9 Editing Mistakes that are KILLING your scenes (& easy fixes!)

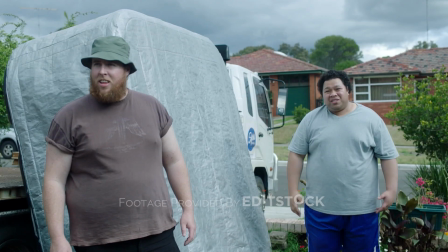And pick our traffic. I know. It's the semis, Ivan. We'll miss kickoff. Listen, if the man doesn't want it, he doesn't have to take it.
So those are the main fixes of the scene. Now, if you want to go a little bit above and beyond, what you can do is add some general like ambient tone just to kind of smoothen everything out.
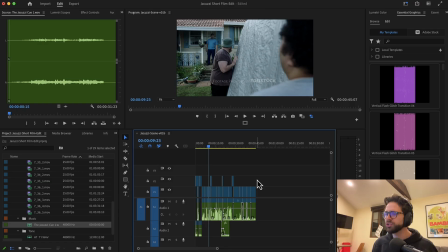So I'm going to find some kind of like exterior natural sounds just to make all of the audio kind of blend in together seamlessly.
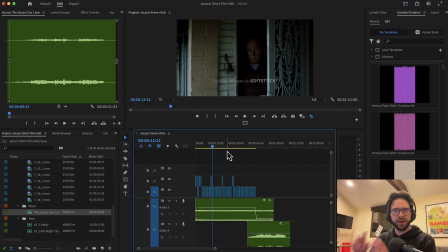All right, so here I added this general outdoor ambient track to kind of make everything come together. And then I've also added this little music cue at the end here to kind of sync up with their disappointment once he says he doesn't want it. All right, so now let's play back the whole scene in its full glory.
Oh, you don't want it?
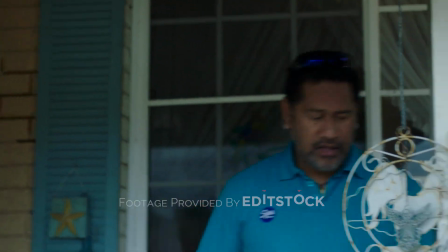Oh, okay, you're the boss. Pack it up, boys. Huh?
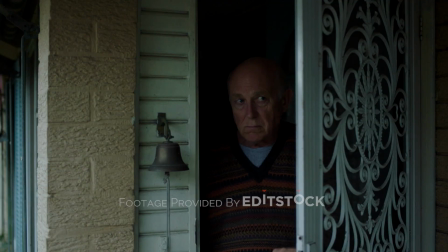He doesn't want it. He doesn't want it. That's what he said. But it's already off the truck.
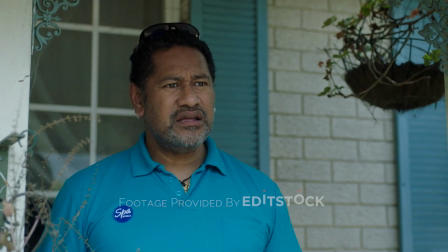Well, then put it back on, genius. We'll have to go all the way back to the warehouse. And pick our traffic.
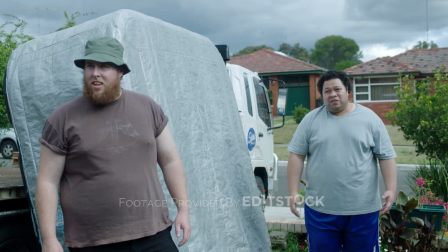I know. It's the semis, Ivan. We'll miss kickoff. Listen, if the man doesn't want it, he doesn't have to take it.
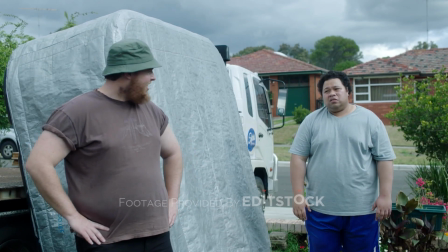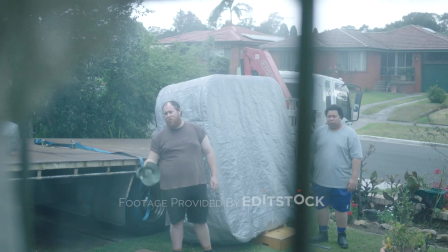You sure you don't want it, Chief?
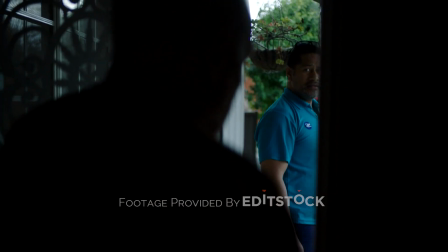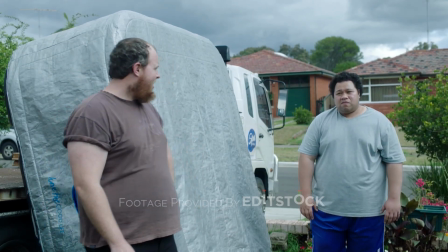So there you go. That is how you take a scene that feels amateur and pretty simply and pretty quickly elevate it to make it feel polished and professional. If you apply these techniques to any scene you work on, I guarantee your scenes are going to feel a lot stronger and you're going to be able to tell much better stories. If you found this video helpful, please be sure to comment down below what was particularly helpful. If there's anything that's unclear, please let me know and I'll get right back to you. And at the end of this video, I talked a little bit about trimming the fat out of a scene. If you're interested in digging into the nitty-gritty of how really you do that, I did an entire video dedicated to that process. So I'm going to link it here and feel free to check it out. Thank you so much for watching, and I'll see you in the next video. But as always,